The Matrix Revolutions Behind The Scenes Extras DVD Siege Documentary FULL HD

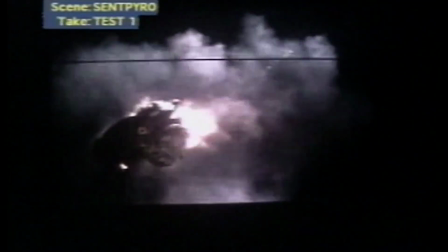(12:23)
In our pyrotechnics shoot, we would capture perspective libraries of shredding
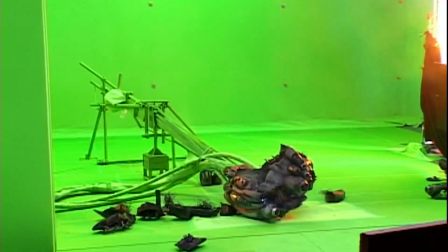(12:29)
full-scale Sentinel heads with debris flying off and flame pouring out,
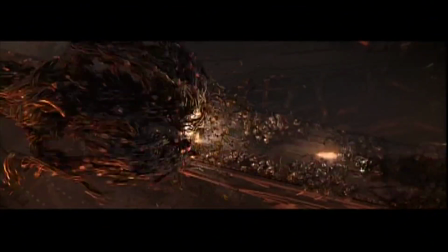(12:33)
and there was a whole recipe for what happens when a Sentinel explodes.
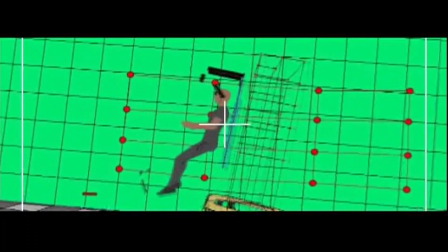(12:38)
This is just a preliminary test
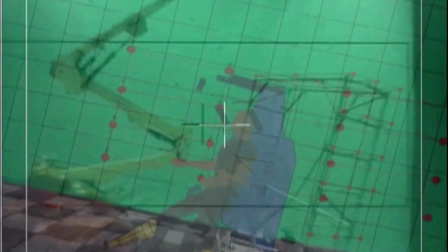(12:42)
evaluating the torque of the pan axis of the motion base to see whether it could spin the carriage fast enough.
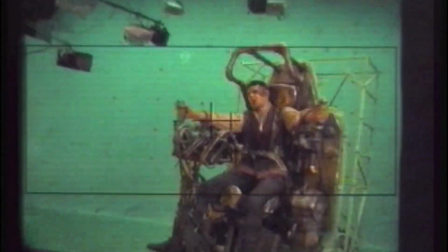(12:50)
The basic idea here is that the carriage, meaning the seat that the man is in,
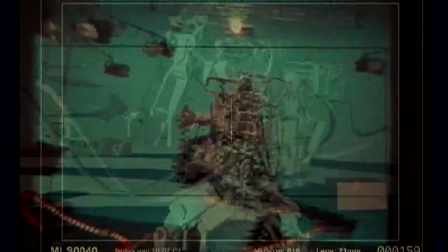(12:56)
since it is surrounded by green, it's going to be stripped off and composited over the top of the animated APU.
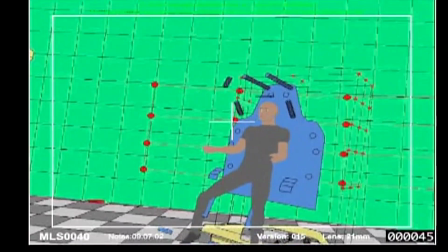(13:03)
The frame that you see at the back of the carriage with the red markers is actually being used for tracking.
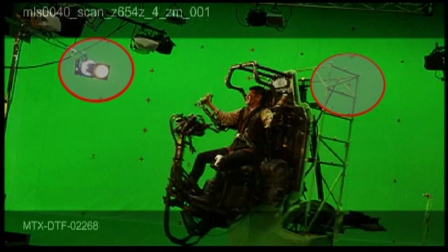(13:11)
There are little pulsing strobe lights that will help us find the position in space of the carriage.
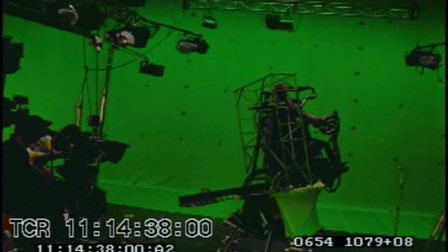(13:17)
We stripped off the carriage part of the APU that allowed us to
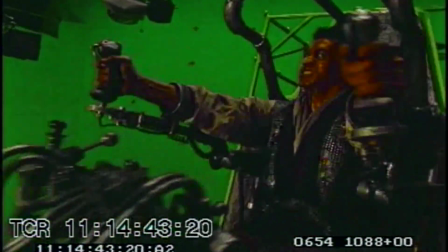(13:23)
put that on a motion base that could spin and rotate its perspective by way of a motion file,
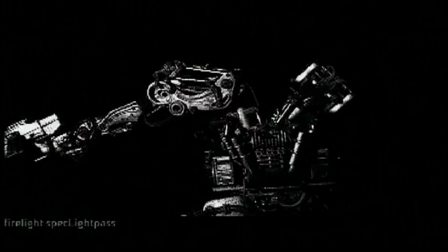(13:29)
and put it in front of a motion control camera that also was being driven by a motion file.
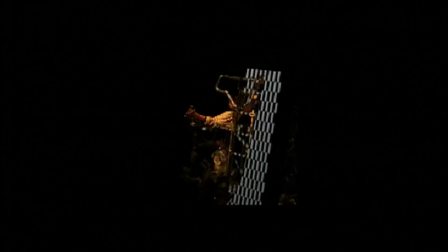(13:34)
These are machines moving quickly, you know, in real time, and there's definite slop.
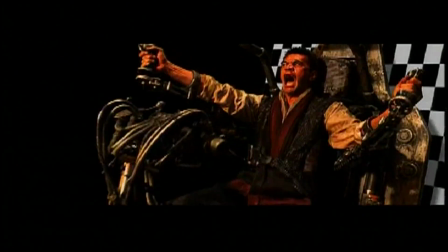(13:40)
It's a hydraulics-based system. This is like an analysis of
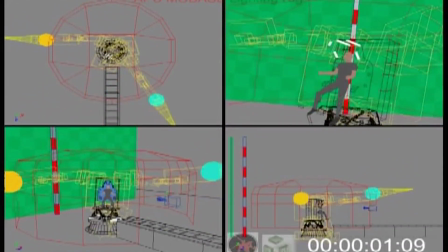(13:45)
the orientation of the camera to the carriage with the position of the APU's body.
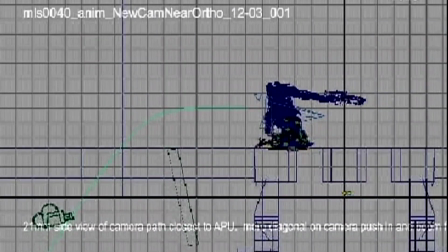(13:53)
Of course, that's not the final arm animation.
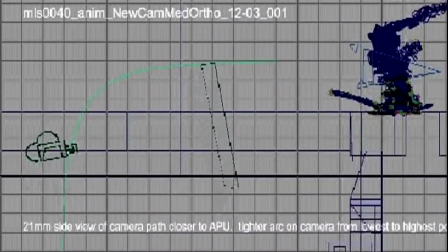(13:55)
A lot of times what we needed to have absolutely correct was the torso and you know, the sort of relative heights and distances to the camera.
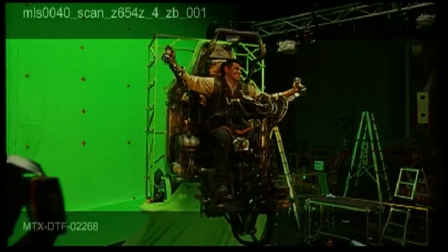(14:04)
The nature of this scene sort of relied upon a great interaction between a real human and the robots.
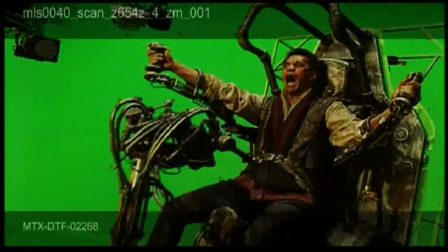(14:11)
But this isn't superhumans. These are real people here that are attempting to manage and operate these robots.
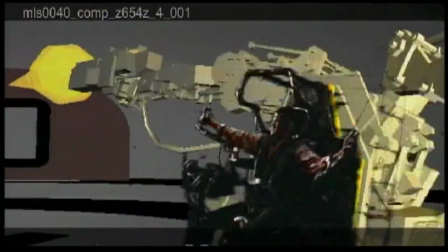(14:19)
So we figured, okay, we'll photograph all the acting that goes on inside them.
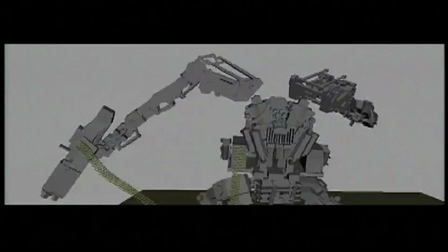(14:25)
It was a common design that was going on between the computer graphics group and the production design groups.
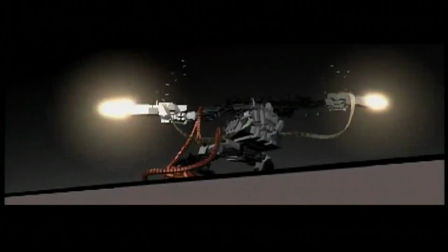(14:32)
It's one of the cooler interactions that we had with the art department was in the construction of this APU.
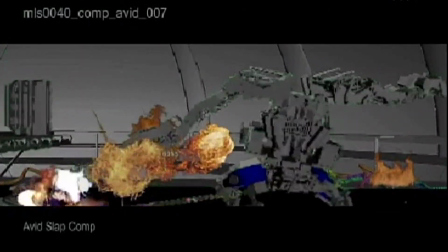(14:39)
As the shot continues to boom, we get somewhat of a reveal of the dock, which is obviously overrun now with swarms, and the dramatic
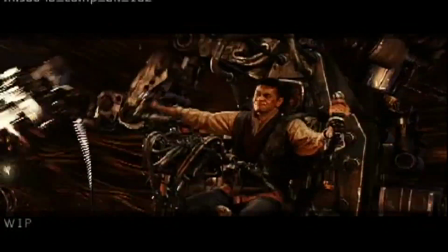(14:49)
rotation of the beastie revealing our hero Mufuni. It's a classic hero introduction.
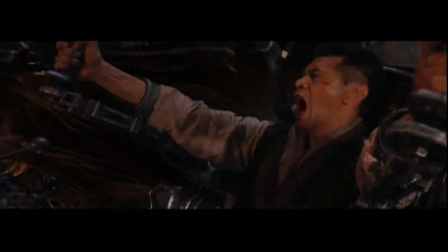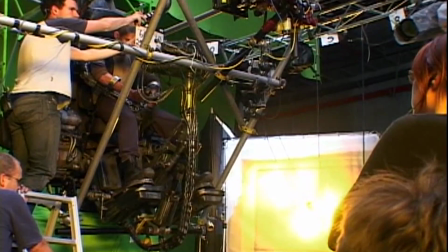(15:02) Action on the mind base.
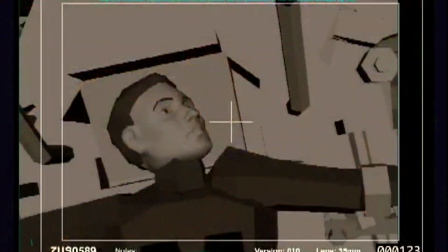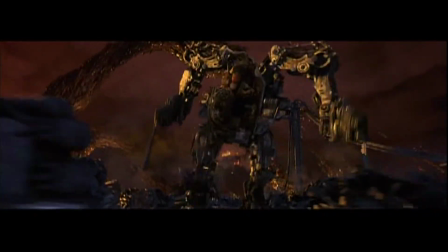It's basically like a tank.
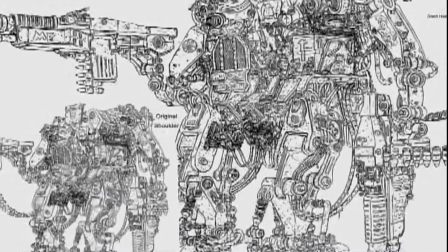(15:18)
It should look pretty formidable, and it should be kind of clunky. This is a physical version. We had to build this so that all the human reaction could take place.
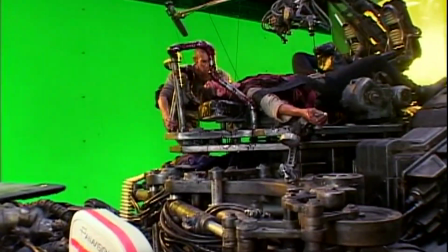(15:34)
We've got to pull Mufuni out of it, and the kid's got to jump into it. And it's not articulated. It's not a robot in the sense that it moves, but it can be repositioned. It can be posed for various shots. And it's taken a lot of people to build it. We started the gun in April or May.
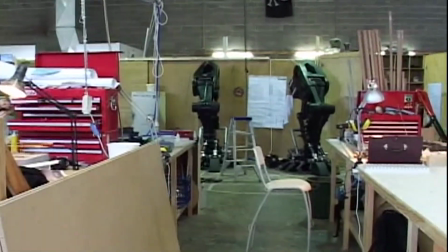(15:53)
We didn't start the APU proper until the beginning of June, and then we're hoping to have it close to being finished middle of December.
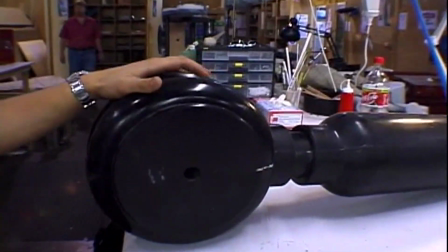(16:01)
These are pieces of the thing. We're part of the arms. It's filled with a foam in here, plastic casts inside.
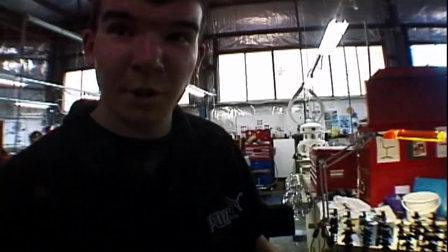(16:10)
They've got metal inserts. These are the ammo casings for the bullets for the APU.
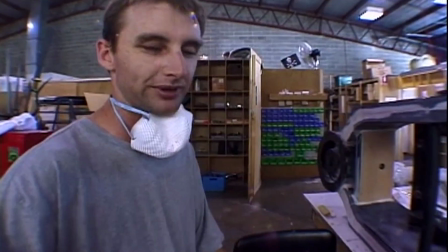(16:15)
A mock-up carriage for the APU. So it's being done in little bits and pieces and put together and made look 100 years old.